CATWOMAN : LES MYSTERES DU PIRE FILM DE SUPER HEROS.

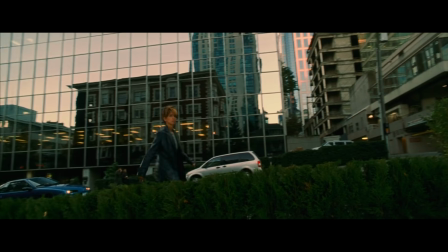[4:08]
Tu fais le même plan fixe de la maison avec Alberi qui rentre dans le champ, c'est la même. Et pour le coup, pour la deuxième fois où Elberry débarquera dans cette maison, il fera un plan très simple. Et ça marchera pareil, tu comprendras l'intention, elle arrive à la maison. En fait, il y a une dichotomie totale entre l'ambition de ces plans et leur intérêt narratif. Et pour moi, c'est un des premiers signes qui me laisse dire que Pitof n'a pas réellement compris son travail en tant que réalisateur. Et qu'il est sûrement un peu resté bloqué dans son rôle de superviseur d'effets spéciaux. Parce que des plans qu'utilisent des effets spéciaux pour un truc totalement gratuit, il y en a plein dans le film.
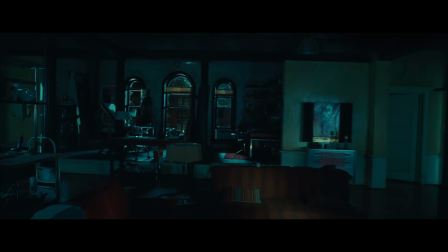[4:34]
Regardez ce plan par exemple. Pourquoi mettre des moyens pour traverser une fenêtre pour couper juste après ? Pourquoi pas aller au bout jusqu'à rencontrer les personnages ? À la limite, bon, ça rencontrerait rien de plus, mais il y aurait une espèce de cohérence dans la démarche.
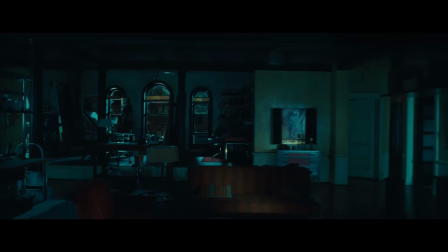[4:46]
L'artifice de passer à travers une vie n'a d'intérêt que si ton plan part de dehors et va jusqu'à tes personnages. Sinon, pourquoi tu t'emmerdes pas à faire une coupe, tout simplement ? Eh bien, je pense que c'est fait uniquement parce que le mec savait le faire. Et vu qu'il savait le faire facilement, parce que c'était son métier à la base, il s'est dit « bon bah, je sais le faire, je vais le faire, voilà, on le fait, c'est simple. » Mais ça sert à rien. Encore une fois, on retrouve cette dichotomie. C'est un plan qui est ambitieux, mais qui n'a aucune idée de ce qu'il veut raconter. Et en fait, c'est ça ce qui est marquant avec ce film. C'est que Pit-Off, pour le coup, je trouve, maîtrise en tout cas ses effets spéciaux.
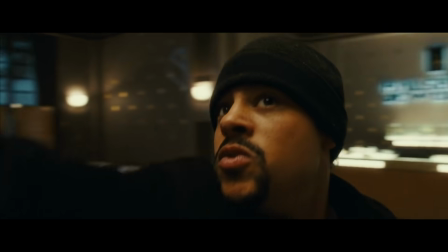[5:13]
Car même si les séquences qui en comportent accusent un peu le poids des années, faut pas oublier que le film a 15 ans, et bien je trouve que ça reste des séquences qui sont plutôt bien faites.
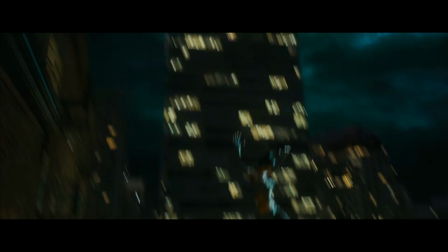[5:20]
Dans ces séquences-là, il y a une vraie maîtrise du cadrage, il y a un bon dosage de la durée des plans, c'est plutôt bien rythmé, toutes les actions sont lisibles, et l'enchaînement des plans est plutôt fluide.
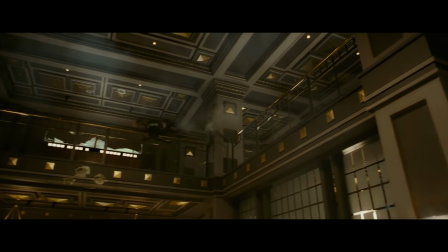[5:28]
Prenons par exemple la première apparition de Catwoman. Dans cette séquence, Pitof va donc enchaîner des plans qui sont plutôt amples, où on a bien le temps de voir les actions effectuées par Catwoman,
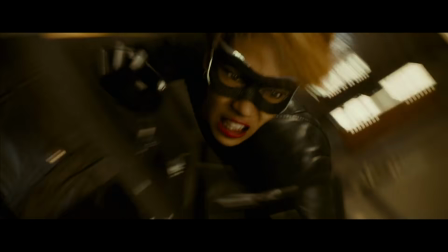[5:37]
avec, certes, de temps en temps un plan un peu excentrique comme celui-ci qui fait un peu style GoPro,
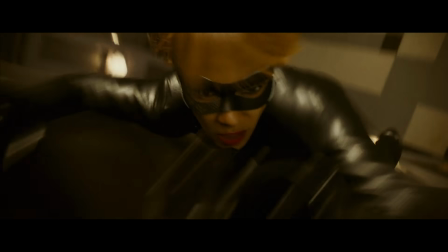[5:41]
qui est un peu bizarre parce qu'évidemment on a un modèle numérique en gros plan, donc, bah, c'est un peu étrange, mais le plan reste quand même bien fait, et surtout la durée du plan est plutôt intéressante, ça dure assez longtemps pour qu'on ait l'information, mais pas trop pour que ça lasse. Il arrive à prendre de l'espace dans son cadrage pour justement montrer les acrobaties, et il arrive à adopter aussi le bon point de vue, Par exemple, ce moment, il prend du recul sur la situation,
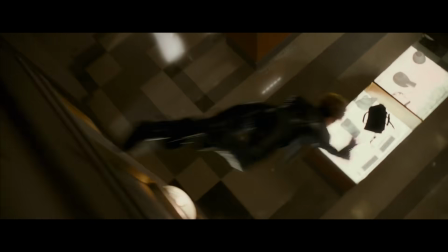[5:59]
il se met à la place des gens qu'observe Catwoman, et il laisse le plan durer assez longtemps pour que vraiment on prenne la mesure de la prouesse qu'elle est en train d'accomplir. Je trouve que la mise en scène de ces moments avec des effets spéciaux est vraiment correcte. Et pour le coup, je pense aussi la même chose de la séquence où Catwoman court sur les toits.
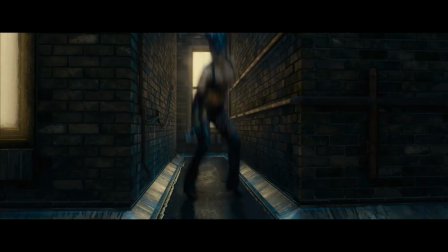[6:13]
Ce plan, par exemple, où il y a la lune dans le ciel et on va suivre le mouvement de Catwoman, c'est un plan que je trouve plutôt dynamique, qui arrive à conserver une espèce d'acrobatie en un seul plan.
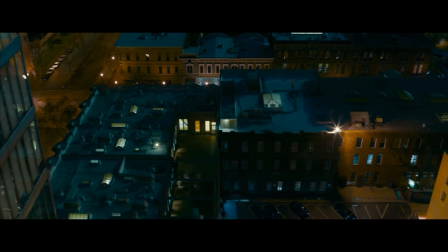[6:20]
Et dans la suite de cette séquence, il va même se permettre d'alterner, par exemple, avec des plans extrêmement larges, et de créer une illusion de faux plans-séquences pour réussir après à rattraper Catwoman ailleurs et continuer le plan avec encore un moment où on la suit,
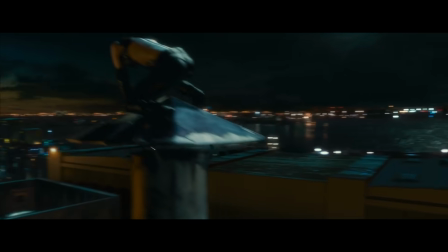[6:31]
passer derrière un immeuble pour après la retrouver, et quand on coupe, on coupe avec un plan qui est plutôt bien composé comme celui-ci.
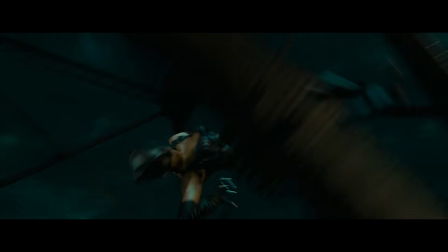[6:37]
Et par exemple, ce plan qui vient clôturer la séquence, c'est un plan qui aurait totalement pu être dans un Spider-Man de Sam Raimi.
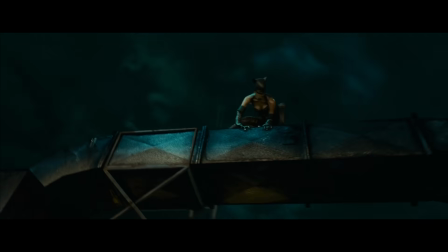[6:42]
Et en fait, c'est pas anodin, c'est parce que la société qui a fait les effets spéciaux de ce film, c'est celle qui a fait les effets spéciaux de la trilogie Spider-Man de Sam Raimi.
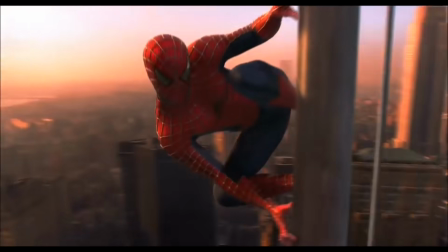[6:49]
Donc en fait, ce savoir-faire ne me semble pas si anodin maintenant. Et je commence à comprendre pourquoi j'ai trouvé ces séquences plutôt bien faites. Soit Pitof, venant du monde des effets spéciaux, a vraiment pris à cœur ces séquences-là, et il a réussi vraiment à communiquer ce qu'il voulait, et c'est les séquences sur lesquelles il s'est fait plaisir, et c'est pour ça qu'elles sont pas trop mal. Soit les responsables des effets spéciaux ont pris eux les choses en main sur ces séquences-là, et c'est pour ça qu'elles finissent par être les seules séquences potablement réalisées dans un film atroce.
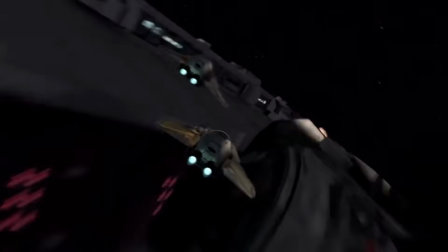[7:11]
C'est ce qui est arrivé dans Star Wars La Revanche des Sith, où LM a plus pris les choses en main, et c'est pour ça qu'on a un extraordinaire plan séquence à l'ouverture du film. composé ces séquences, là vraiment, c'est le drame. Donc attention, j'invite tous les épileptiques à s'écarter des écrans parce que je vais vous montrer la séquence du basketball. C'est parti.
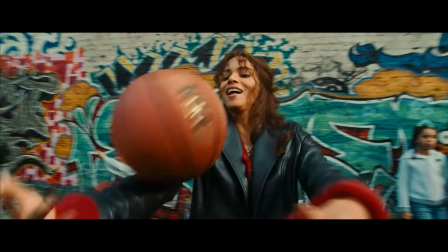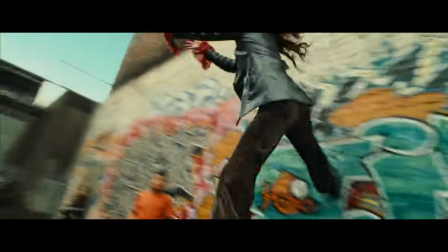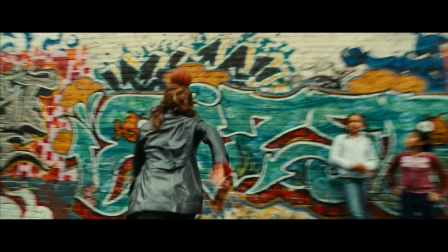[7:40]
19 plans en 10 secondes, dont 7, juste pour couvrir cette espèce de bond sur le mur.
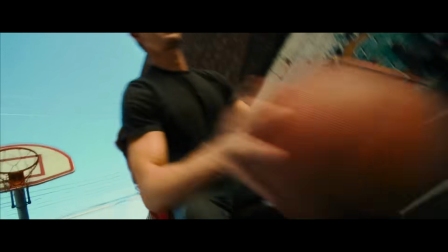[7:45]
Et le reste de la séquence est exactement du même acabit. C'est vraiment un espèce de montage chaotique de plans qui n'ont aucune persistance visuelle entre eux. La persistance visuelle, cherche pas sur Google, tu ne trouveras rien. C'est le fait d'harmoniser l'enchaînement des plans en fonction du parcours de l'œil sur l'image.
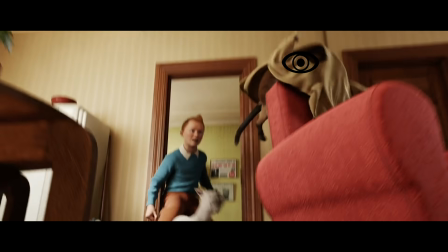[7:58]
Regardez cette séquence de Tintin par exemple. Naturellement, votre œil va suivre les éléments principaux en mouvement dans l'image.
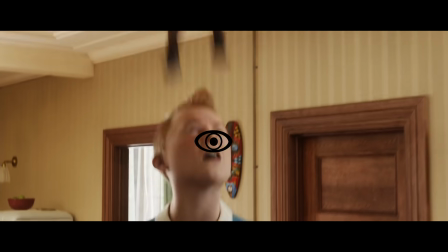[8:05]
Et donc Steven Spielberg fait en sorte de ne pas trahir votre œil d'une coupe sur l'autre.
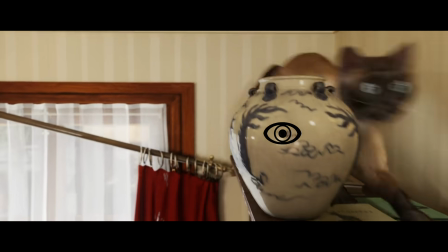[8:08]
À ce moment-là par exemple, le vase va tomber, donc on va s'apprêter à regarder en bas, et hop, c'est évidemment là qu'il sera dans le plan d'après.